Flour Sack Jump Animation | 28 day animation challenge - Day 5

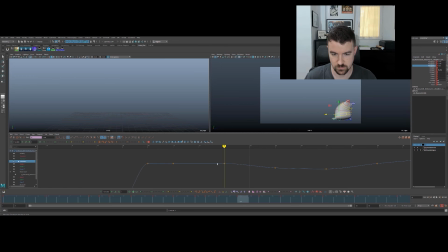68:03 And I think we can create like a little bit of movement here.
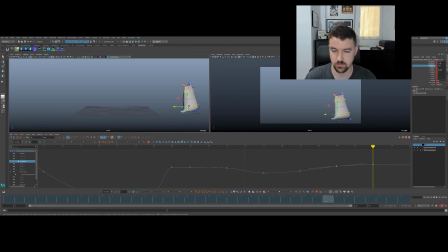68:19 Try to get that foot there a little bit quicker than the body weight does. You see it kind of slides over into place, almost like it's a step before the body weight kind of does. Super rough, little detail, but you know, it keeps the foot from being kind of stuck there.
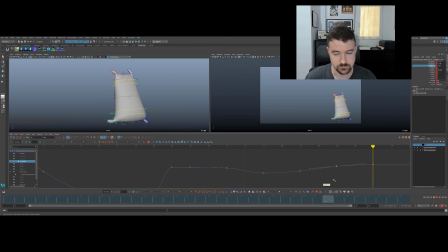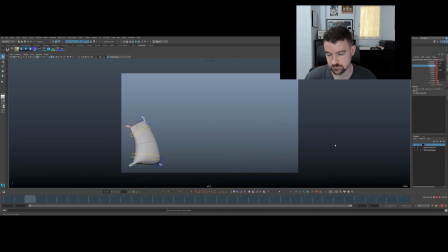Yeah, I don't know. Maybe it's something we would scrap, or maybe you like it.
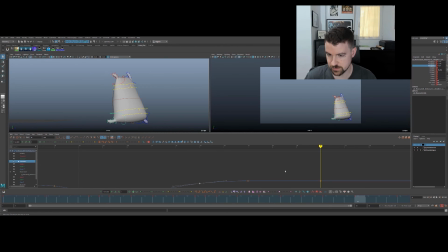68:55 Just things to play around with to keep pushing your skills and in terms of body mechanics and keeping your character alive.
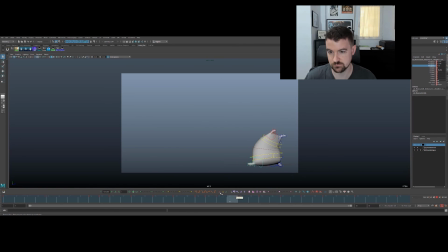69:07 Just having fun. This little stuff. For the more noticeable things that we definitely want to fix.
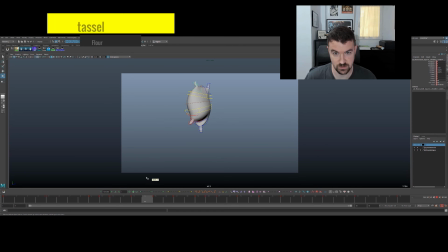69:16 I really want to clean up the overlap on this guy. It just gets really messy.
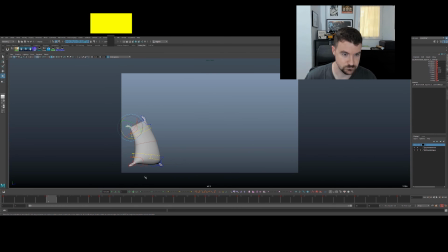Just going to take what we learned from the ball and tail here.
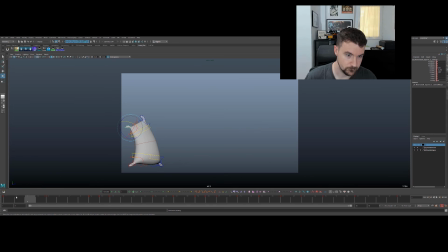And we're going to play around with a lot of those CNS shapes roughly.
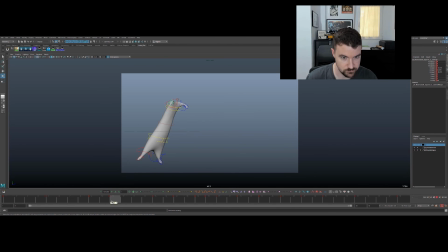69:57 And I'm going to have this kind of flop forward. Zero that out. It's getting kind of crazy.
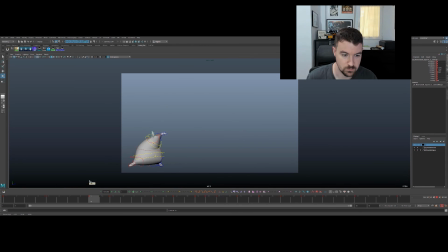Probably be up here, and then by this point it would flop, and then by this point it's really dragging.
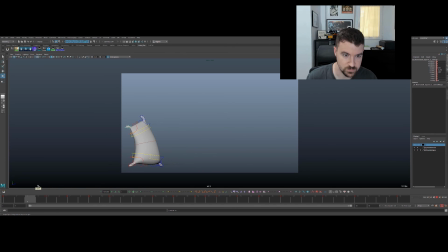70:35 These are things we could translate too.
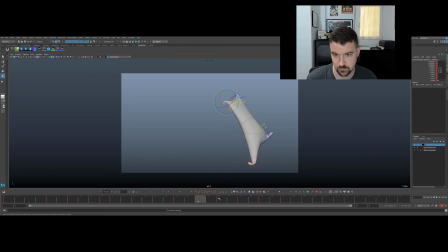70:55 this wouldn't happen here. And this would be delayed. It would come down into this position and then it would go a little further.
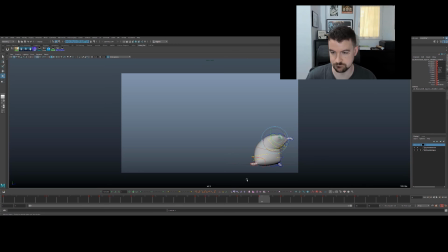71:12 Yeah, make sure we remember the the main shoulder controller there.
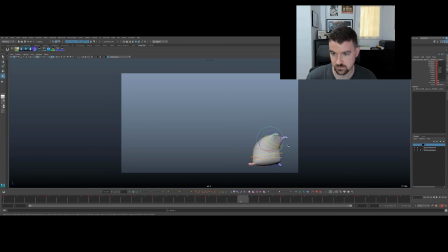71:24 We can use that to get some extra drag in this. Maybe here I'll even keep that back. Of course, you know, you could just ignore all this, just focus on the main body of the character.
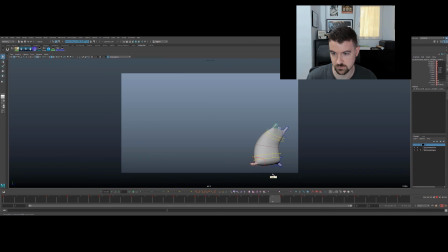71:43 These aren't like details where you really have to beat yourself up, but you know, it does complete the shot to have everything kind of dragging correctly instead of being stiff. And here, gotta make sure we can keep this up and dragging.
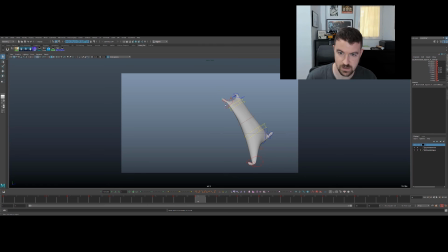72:01 And you can play around with it like this to have like extra drag if you want, to just break it up from the main body.